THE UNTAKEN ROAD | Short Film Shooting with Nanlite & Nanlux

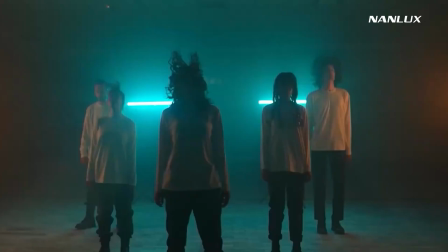[2:40]
Alright, hope you enjoyed the movie. Before we begin, I just want to mention that making quality content takes a lot of time and effort,
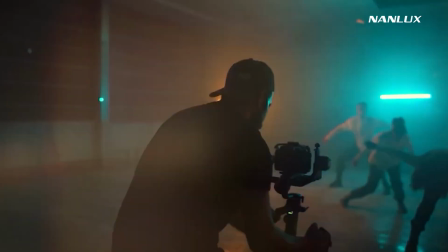[2:48]
and we always try to improve ourselves and the quality of our content too.
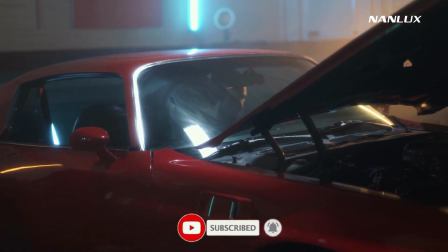[2:52]
So I humbly asking you to consider subscribing to my channel so that we could keep doing what we do and make more videos, and I really thank you for that.
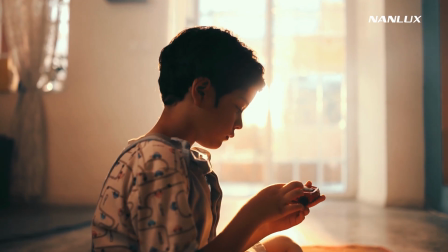[3:02]
Alright, back to the video now. The first scene was shot inside a house at around 2 p.m.
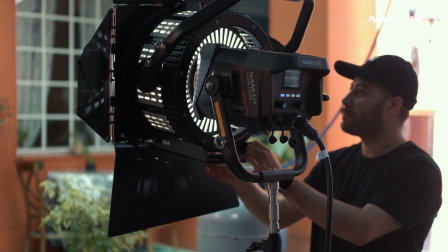[3:07]
So we need a powerful light source to overpower the natural light and fill up this space.
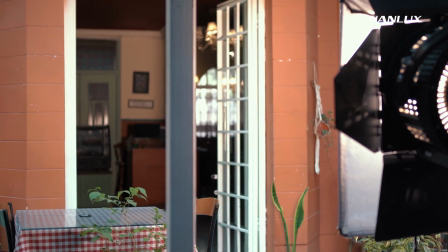[3:12]
And you know what light I'm exactly talking about, the mighty Evoke 1200B.
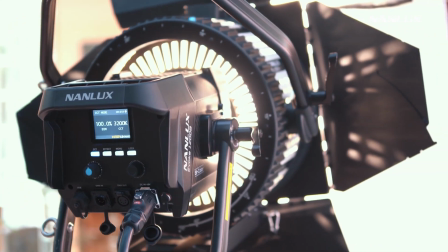[3:17]
I set the dimmer on 100%, and to match the daylight I set the Kelvin on 3200.
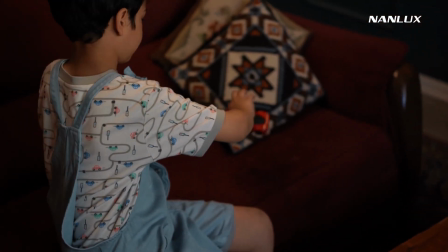[3:22]
Oh, by the way, let me introduce you to our little talent in this scene who is getting ready to act as we set up the lights.
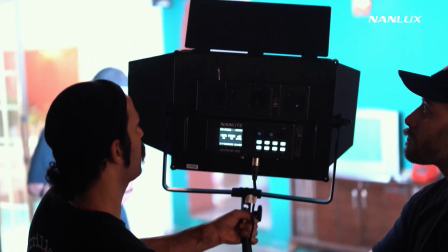[3:30]
Alrighty, back to the lighting. To fill up the inside ambience, I've decided to use the Mixpanel 150.
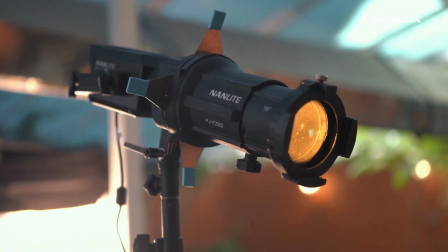[3:37]
I also used the Forza 60C together with the lens to create these beautiful sunbeams on the floor.
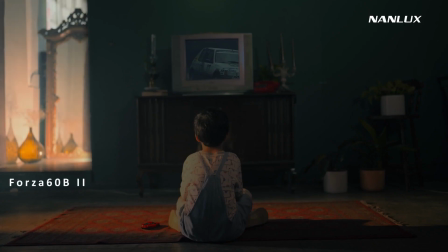[3:48]
And I put a Forza 60B2 on the floor to create some light reflections on the glass carboy and a nice shadow on the wall next to it.
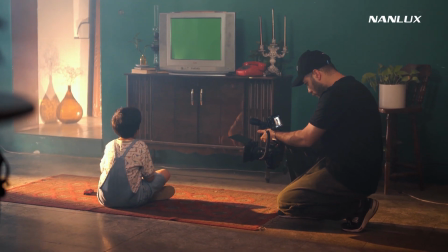[3:57]
I think it turned out as I expected, and everything is looking good.
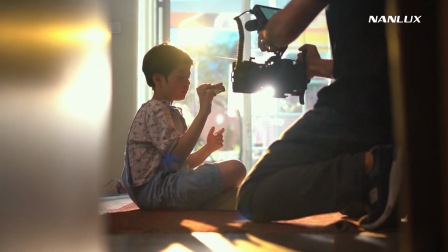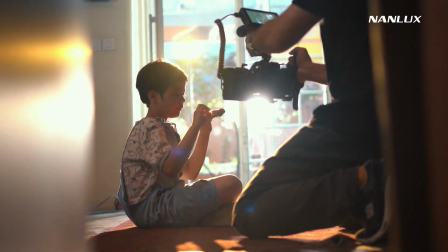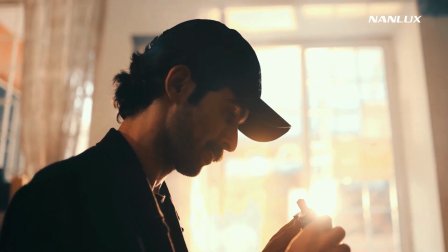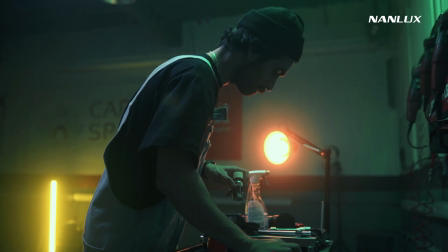[4:16]
Alright, it's day 2 of our shoot and the second scene. As you can see, we shot this scene inside a car garage, and I want the shots to look somewhat moody and cinematic.
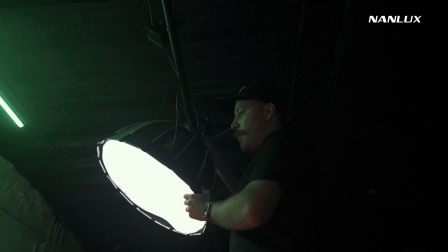[4:25]
So I set up a Forza 60B2 on the ceiling,
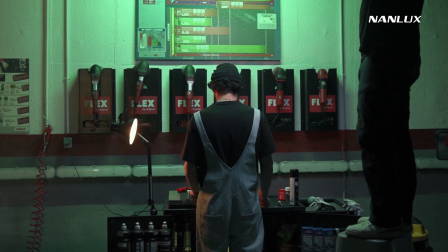[4:28]
pointed down with a softbox attached to add some soft light on the character, and I make sure the light only hits the back of the character.
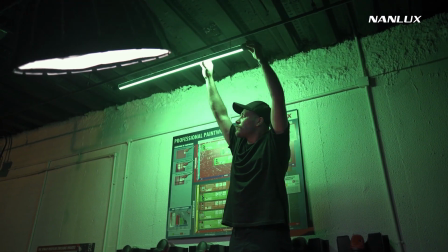[4:35]
I also set up a Pavotube 230C to add some color on the wall, and I try to make these two sources as separated as possible.
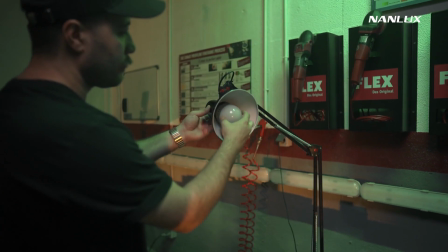[4:44]
Now as the practical, I use a Pavo Bulb 10C to add some more depth and contrast to the scene.
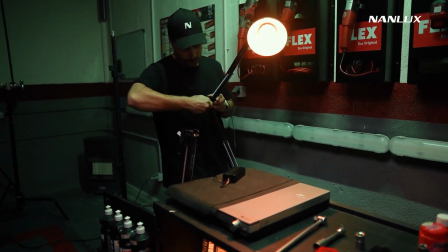[4:53]
So far, these are the lights I've used here.
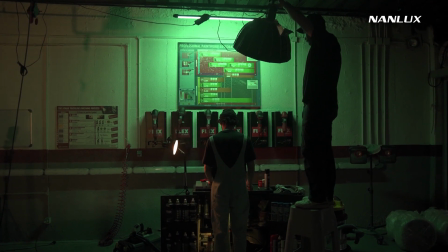[4:58]
a 6dB2, a Pavo Tube 230C, and a Pavo Bulb 10C.
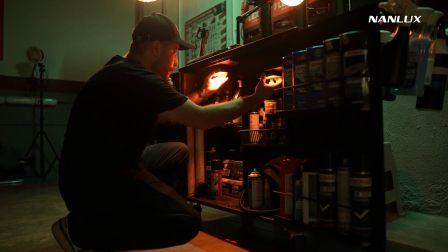[5:03]
And before I forget, let me tell you that the Lidolite 5C is also a great choice to light up the box in front of the character since it's very small and diverse.
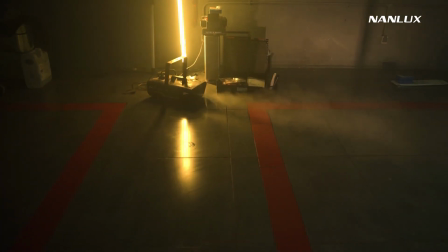[5:12]
Very well, let's add some haze and I think that's it. I love it.
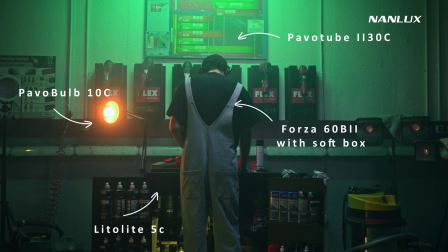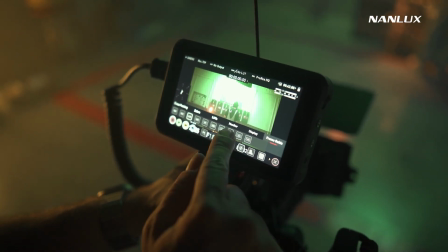[5:24]
Aside from the Nanlite gear, I also use the Atomos Ninja V to see more details in the shots and have more flexibility over them.
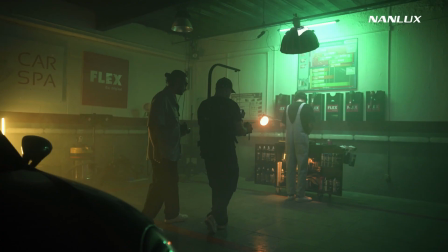[5:32]
This monitor really is a handy tool and takes your work to another level. Highly suggested.
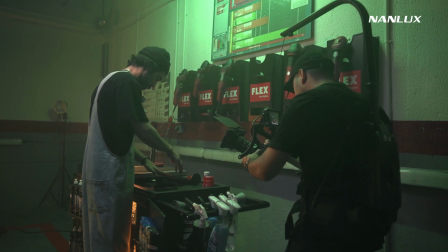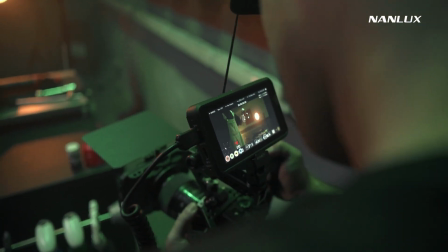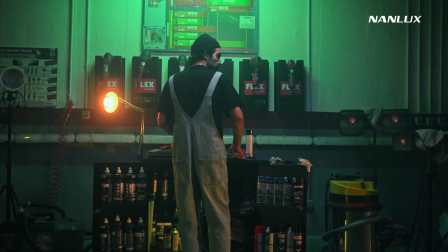[5:48]
Alright, back to the movie now. So you see here that I've tried to mimic the car headlights on the front wall,
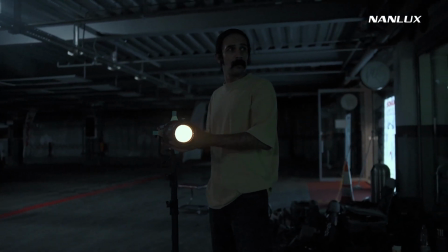[5:54]
and all I did was to use a Forza 60C with the lens from the distance and pan the lights on the front wall manually. When I was shooting the medium shots, I've noticed that we need some ambient light on the back of the character and the scene could use some more depth.
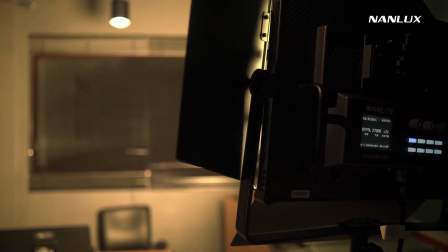[6:07]
So to fix that, I set up a mix panel 150 behind the back window pointed in, and I think it turned out great.
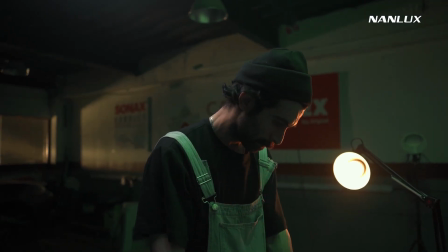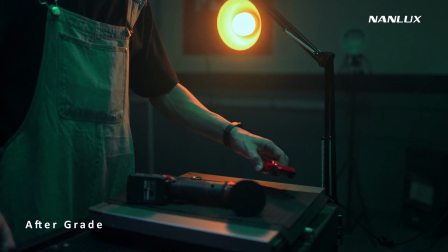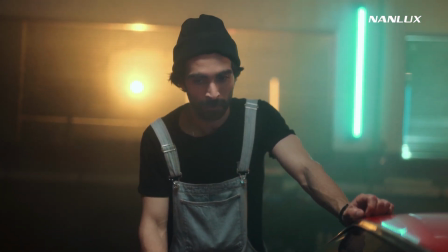[6:27]
Alright, let's begin day 3 of our shoot, which happens in the same location as before. I think what suits best here is practical lights.
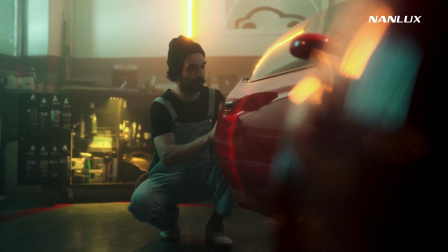[6:35]
Aside from personal love for them, I think this space really could use a lot of that.
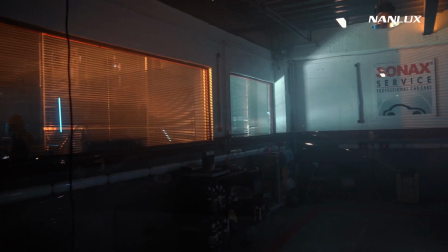[6:39]
To make that happen, I've used 2 Pavo Tube 230Cs and 2 Pavo Tube 230Xs, and I've set them up vertically on the 4 corners.